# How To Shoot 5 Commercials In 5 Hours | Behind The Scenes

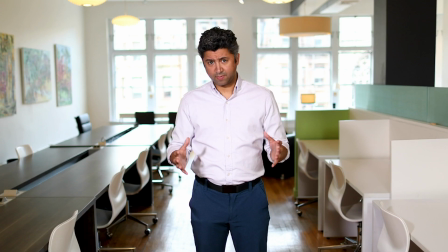Do you want to see a behind-the-scenes breakdown of how we shot content for a $48,000 advertising campaign? If you said yes, then great, stick around for the rest of this video because we have a ton of content to go over. Throughout the course of this behind-the-scenes video, we're going to walk you through how we shot five different short commercials to promote one of our clients' businesses and help them increase sales like crazy. Because at the end of the day, that's what commercial filmmaking is all about. We need to generate a return on investment. If you're a filmmaker and the commercials you produce generate massive ROIs for your clients, you can walk into the next client and charge double because you're confident in your work and that it will make them so much money in return. Or if you're a business owner and you're trying to shoot content for your own business, understanding the skills to shoot content profitably for your own business is extremely valuable. So stick around. By the time this video is over, you'll absolutely have learned something that you can use on the commercial set to generate your own business or your client's business a massive return on investment.
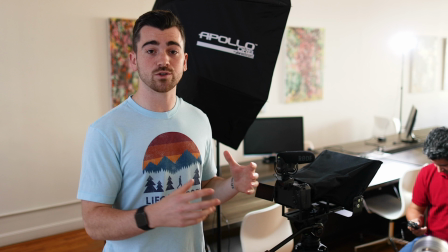What's up creators? Anthony here. And in today's lesson, we're going to give you a live behind the scenes walkthrough of an actual commercial shoot.
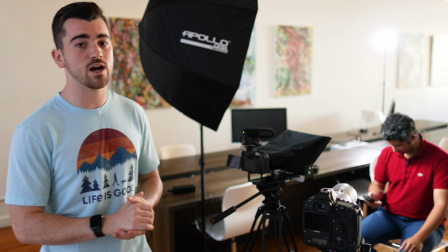It's for Andres, one of our NLC clients.
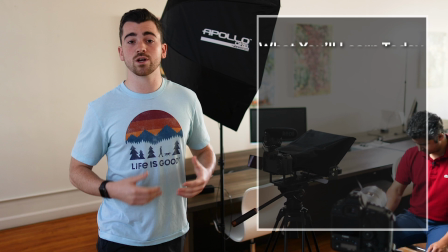He's crushing it in the game right now and we're shooting him some new content to push out there on ads So to get into it what we're what we're gonna cover today
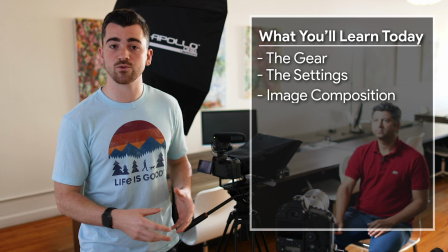is basically the cameras we're using why we're using them Why their position where they are we're gonna go over lighting We're
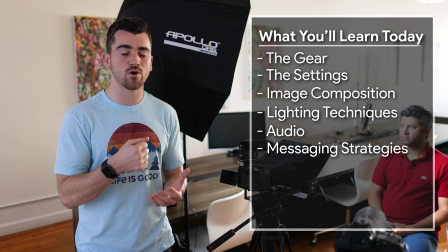gonna go over audio everything from composition and then Paul's gonna get into the actual messaging behind This commercial
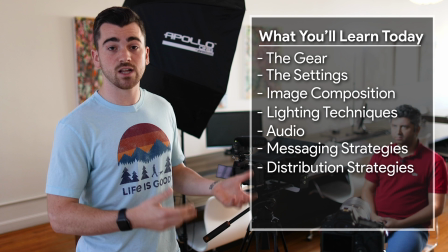why we're having our subjects say what they're saying and how we're gonna distribute it to make his clients a ton of money
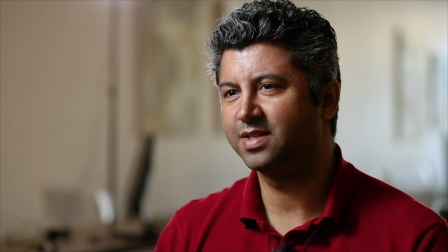So, right here we have the Canon 1DX Mark II. That's my best camera.
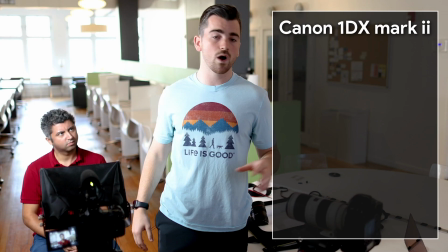I have it set up on a tight focal length. It's a 70-200mm lens. I have it kind of wide at 70.
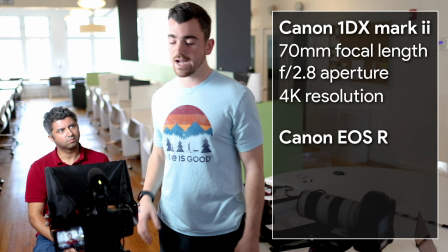We're filming in 4K. It has a slight crop. And then right here we have our Canon EOS R. That's a straight on look.
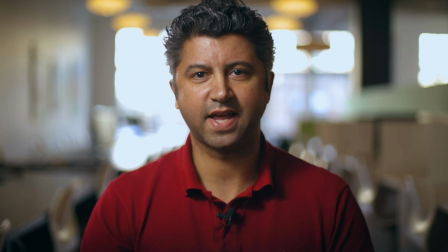We're shooting on a 50mm, slightly wider than the 70mm shot.
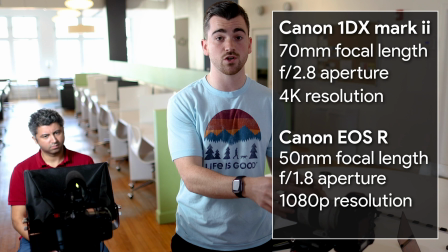Gets more of his full body, emphasizes movement and whatnot where this is really just on his face.
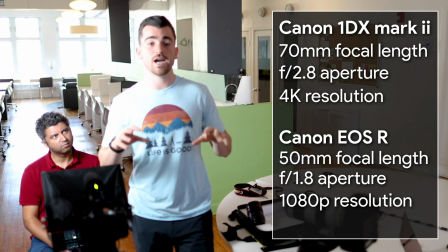As far as camera settings go, both are being filmed at 24 frames per second.
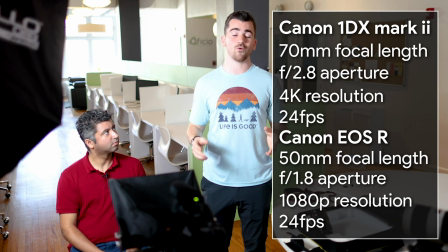It's the industry standard, it's what we recommend. If you're not slowing it down, always shoot in 24. It's what looks best.
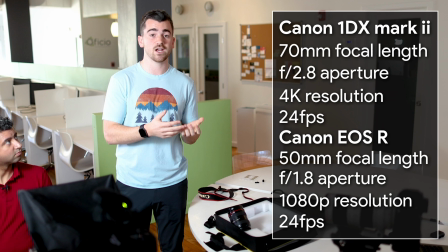Since we're doing a 24 frame per second frame rate, our shutter speed double the frame rate.
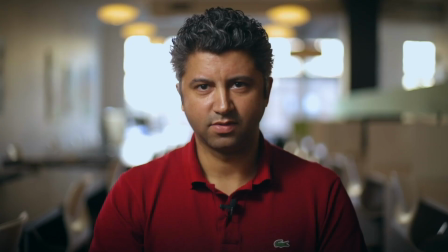It's 1 50th of a second on both cameras. Aperture is as low as possible because we want that really nice beautiful blurred out background.
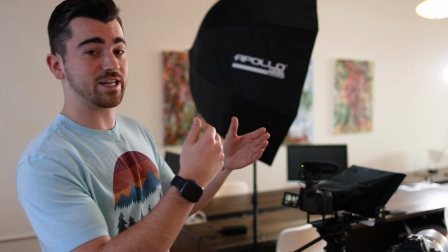You can see in this setup Andreas is extremely far from the background.
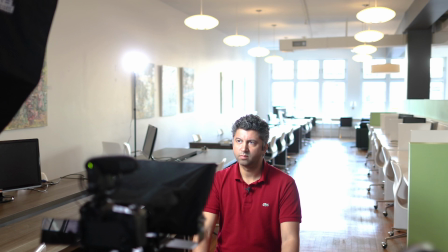We put basically as much space between the background and our subject as possible because
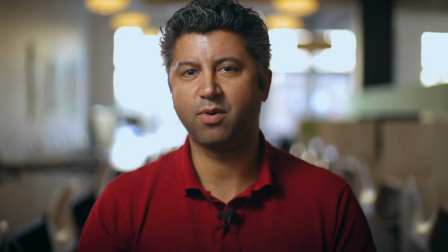now when you get into that image the background is gonna be beautifully bokeh is the word for it,
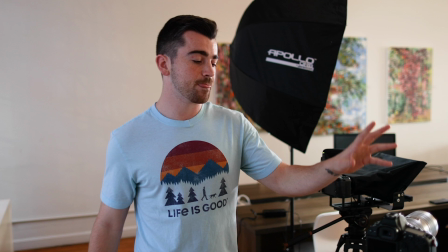beautifully blurred out and that's because we have that low aperture. So that's 1.8 on this camera, 2.8 on this camera because that's the lowest it goes.
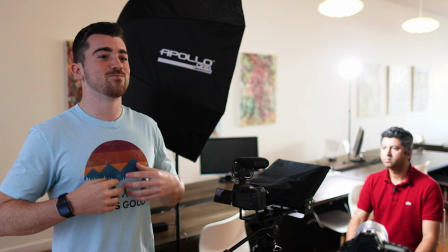One of the most important things that I could recommend for your business is to invest in a nice teleprompter.
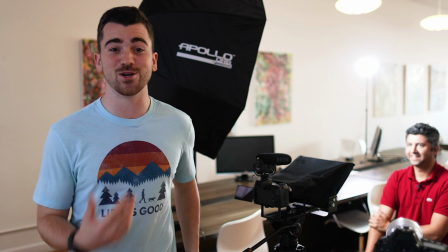I used to bank on the fact that business owners that I was working with
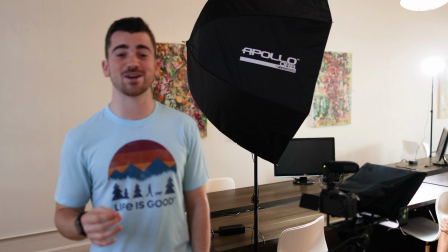just were confident on camera and knew how to say what they needed to say.
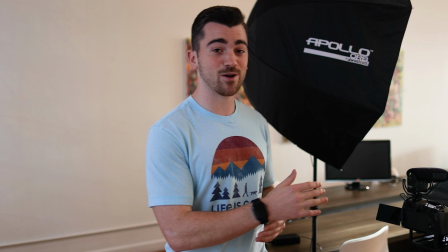That is always wrong. Even if they say that they're gonna be great on camera and that they're confident and they don't need to write it out, that's just them being lazy.
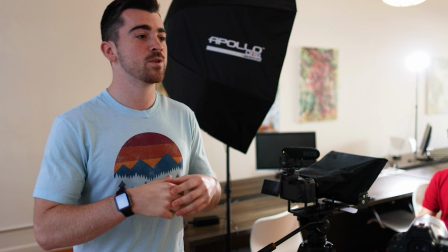Get a teleprompter, script out your commercial. It's gonna make your messaging 10 times more powerful.
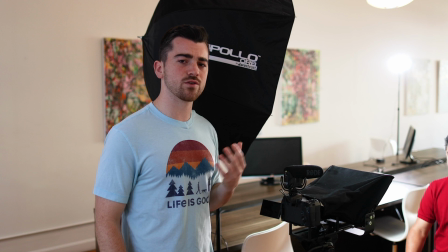You're gonna come off as 10 times more confident. So right here we have, it's about a $150 teleprompter.
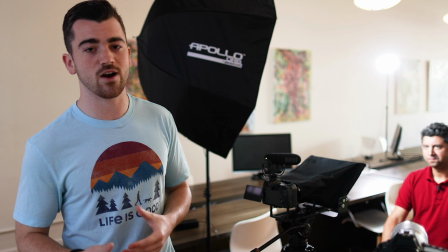I'll link it below, flash it on screen. It does a great job of helping your subject say exactly what they need to.
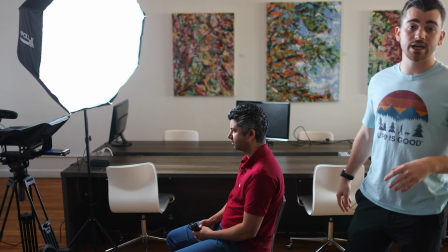No matter how confident they are, it's better to have it written down. So now we're gonna get into the lighting, what we're using, why we're using it.
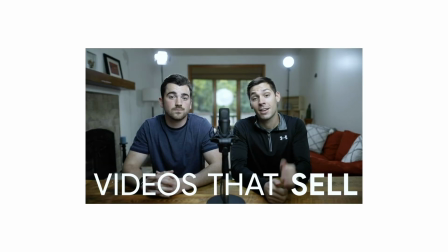To start, the most important thing when it comes to lighting is your key light. It's the light that's absolutely doing the most work on your subject.
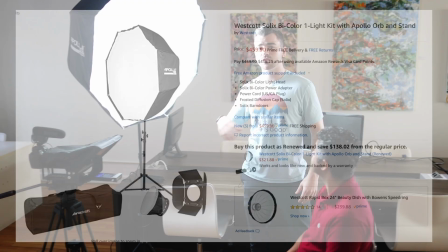Right now we have a Westcott Solex Apollo.
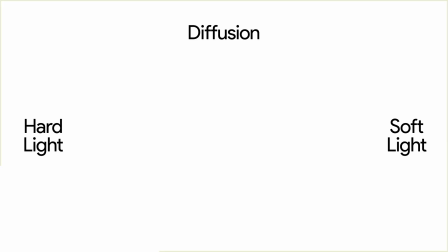It's like a $450 light, but with any key light, you want your nice soft box to turn that hard light to fuse it into a soft light.
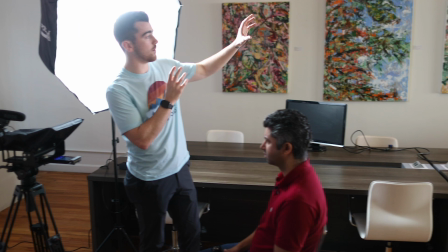It's much more flattering. If we were in a pinch, this would be the only light I need. I also brought a backlight.
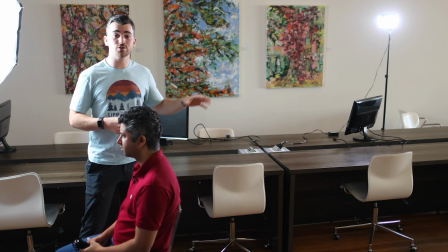It's a cheap, I think it's like a $75, $100 light. There's no soft box on it because we want a hard light with our backlight.
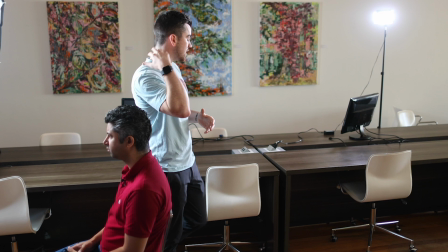And that just shines on the back of Andreas, giving a little rim outline to him.
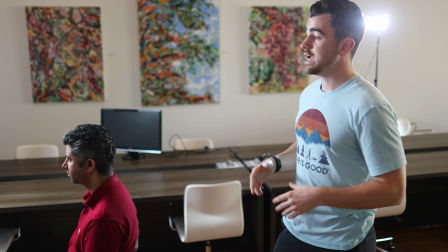It's another thing that separates him from the background. And those are the only two lights we brought.
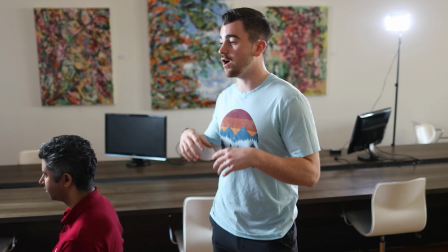We didn't bring a fill light because as you can see in the images, those shadows just look so awesome and cinematic on the dark side of his face.
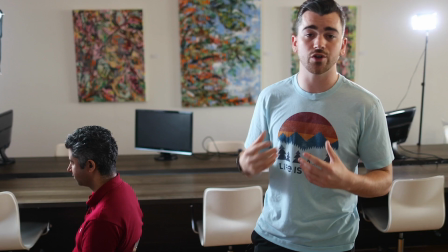Along with that, we also have that Rembrandt lighting. We have the Rembrandt triangle on the dark side of his face.
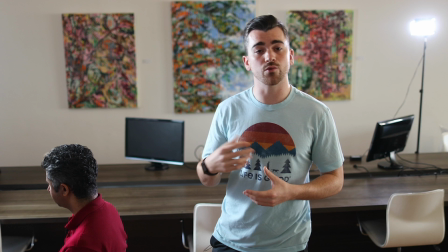This Rembrandt triangle is considered to be one of the most important elements of the three-point lighting setup, which is why I always try and get that in my commercial shoots.
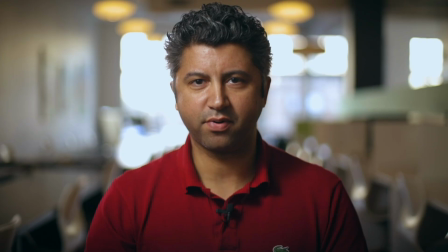Then as far as that, we also have these huge, beautiful windows in the back. They bring a lot of natural light into the scene, makes it look better, but at the same time, they're not completely overblown. They look good in the scene. They help give it this natural look because we do have a beautiful space that we want to emphasize.
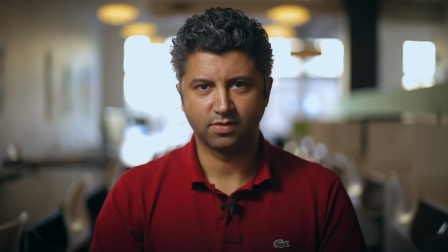So the EOS R is a straight-on shot,
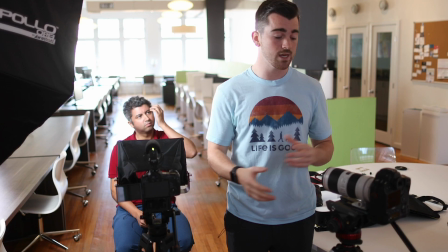helps the viewer focus right on the subject it'll be the main take used in the commercial this shot however is
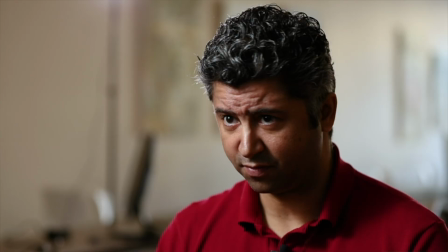slightly off to the side of Andres and it's on the dark side of his face as we talked about in the lighting section you
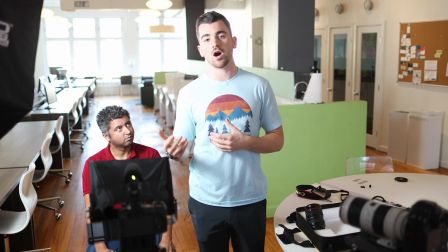always want to film at the dark side it's what looks more cinematic adds more depth to the scene than just a broad fully
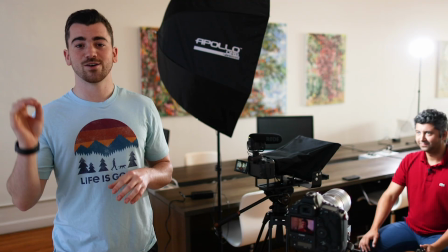lit look and that's the style that I personally like to shoot in one quick tip it's really important to get this down. If you're doing a multi-camera setup of a talking subject, one thing that you can use to your advantage that's really powerful, if there's ever an awkward pause or somebody's waiting for the next line to come up on the teleprompter,
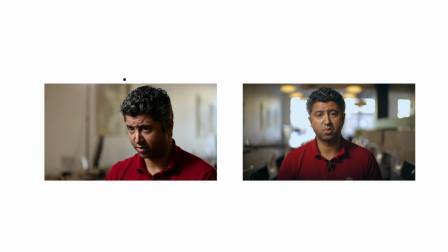whatever it is, if it's like an and or a but, and it just doesn't feel right, that's something you can fix in the editing room by switching between your camera angles. Nobody from the audience is going to realize that you might have cut out a second or even if you don't cut out time that natural switch their
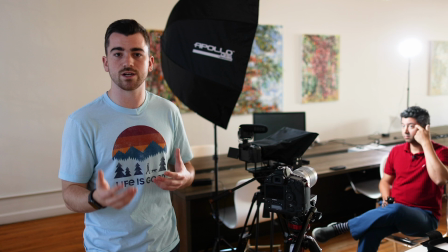eyes are more curious about what just happened visually compared to listening to the awkwardness that might have just happened so keep that in mind when you're
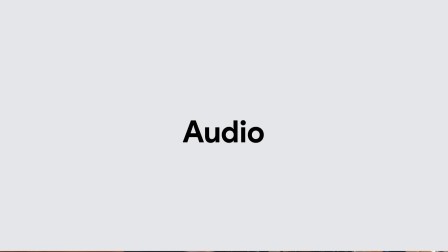editing these projects after you're done filming so now audio it is absolutely the most important aspect of shooting your commercial if they can't
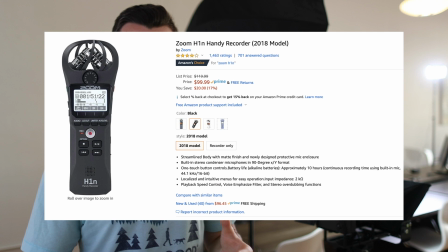hear what he's saying nobody's gonna buy nobody's gonna do take any action Nobody's gonna watch it right now. We're using two zoom h1n lavalier microphones They're super simple. They record clean audio if you're on it If you're in a pinch and you're filming on a budget, these are absolutely all you need They have great auto leveling in case somebody's speaking at different levels, but I typically set it beforehand and like I said That's really all you need. We don't have a road NTG or a big boom mic just because given that we were traveling
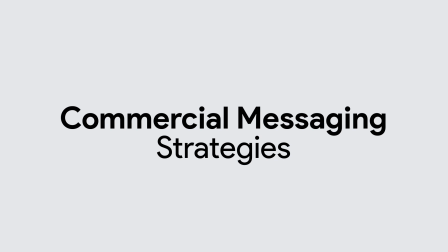today It was almost an unnecessary thing that we had to bring so we didn't bring that the lovs are really all you need